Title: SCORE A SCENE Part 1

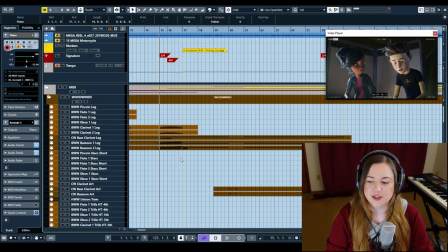So I figured let's use that for this part. And you can see I sneaked in like a 2-4 bar here because I needed more time. So this is basically how I make it to the next hit point. And it's always a good idea if you have to sneak in these extra beats here and there.
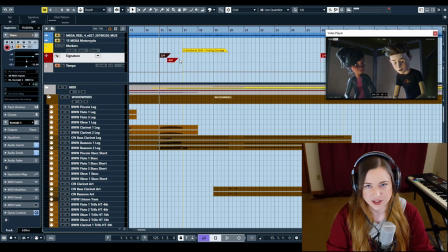It's always good to not do it right before the hit point but to kind of sneak it in beforehand. I could have hidden this a bit better but it's fine in this case.
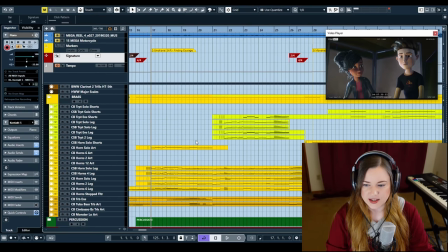So we get to the next part which is going to be kind of introducing the brass a lot more.
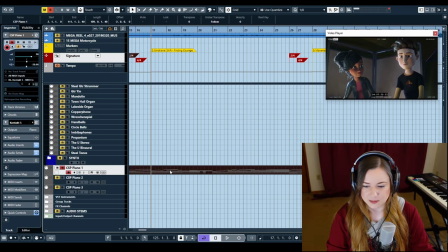So let's listen to the piano sketch here.
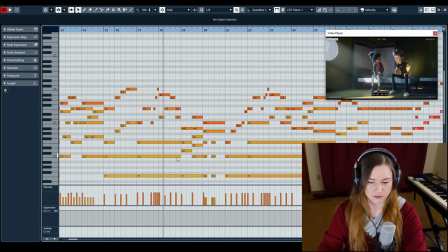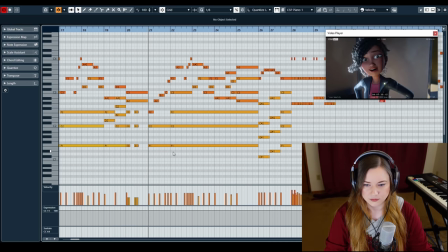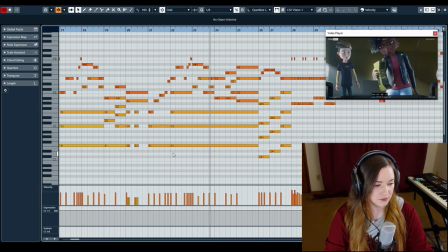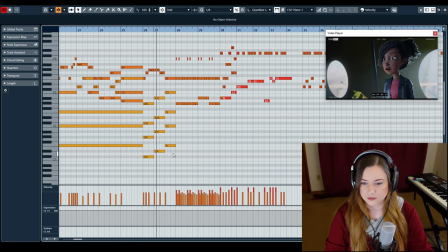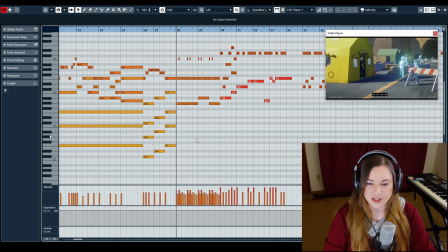So what's happening here?
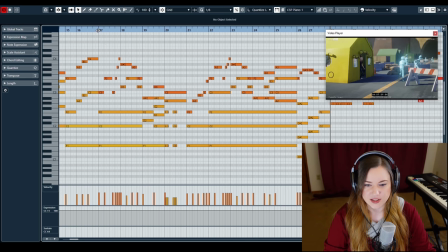This is the A part of the main hero theme but what I did with it is it's technically in minor but so since
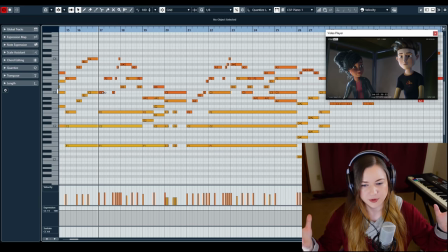this is a whole this is the turning point of the whole movie so I took the hero main theme and put it in major. And then I wrote a brass arrangement for it that kind of makes it kind of noble sounding in a way.
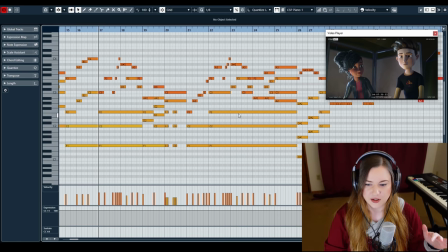So for the most part you really just have pedal tones going on here and then a brass arrangement on top. And then you have this little end part here.
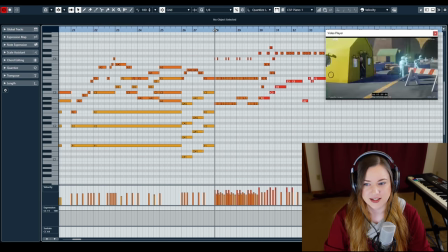You can see I snuck in another 2-4 bar again because I needed to go here and so I needed those two extra beats.
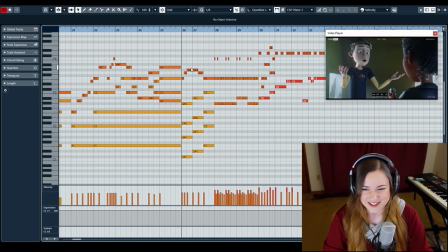This is this is filler material. This is six beats of I need something to get to there.
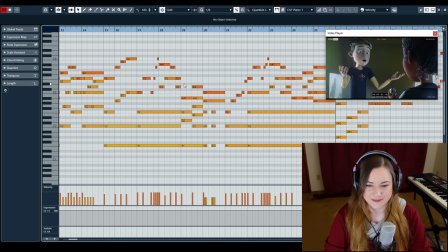So sometimes you have that. So let's see how I orchestrated this.
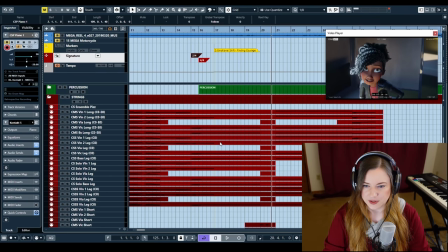So the strings are really only playing pedal tones.
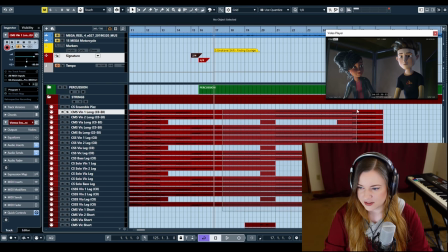Not that much going on until the very end. Let's take a look at it.
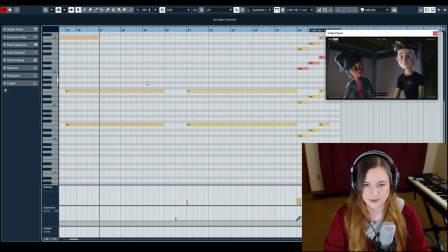See it's just so
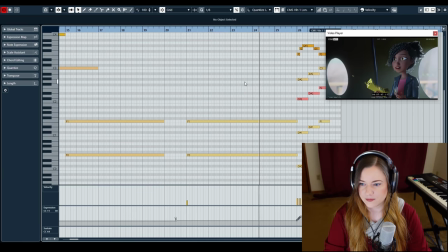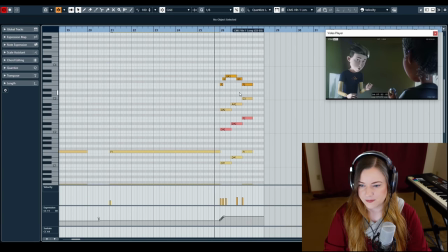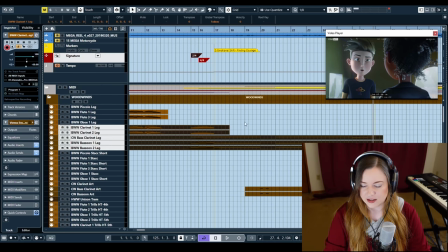not much going on there in the strings. Same thing I just doubled this in the woodwinds just to give them something to do.
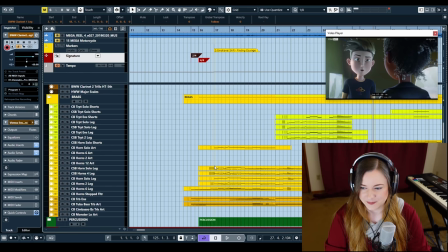It doesn't technically have to be there but you know when in Rome why not give it to the musicians to play instead of having them sit idle.
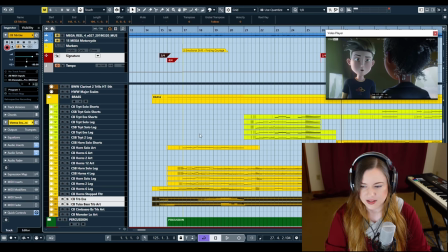Low brass mostly also playing the pedal tones the horns and the trumpets here are really the the ones that are driving the thing.
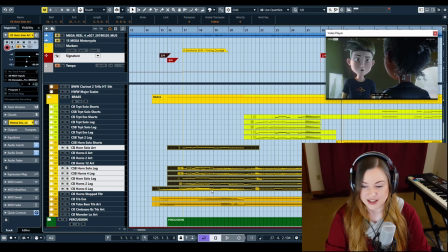So you will have noticed probably in the piano sketch that it's two times the same thing because it just really fit the scene. So I copy pasted it but then later when I do the mock-up I do make a mental note not to do exactly the
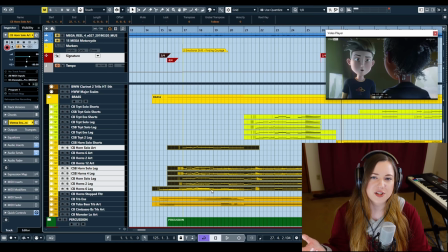same thing because you don't just want to copy paste like eight bars. I mean you can but I don't like to do that because it's so easy to do just a slight variation and just put something into different instruments
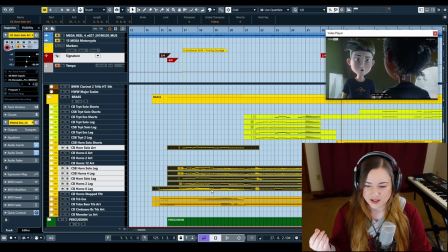just to give it a color change because I think otherwise music can get very boring very quickly and I don't know I always take the time to work out these details I always want to make sure I don't just repeat myself exactly the
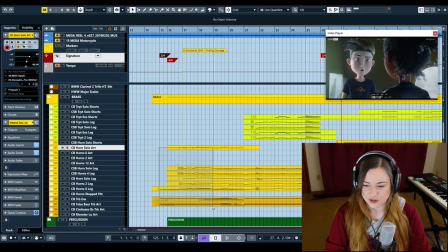way I had it the first time so the first time we're having the horns and low brass do this.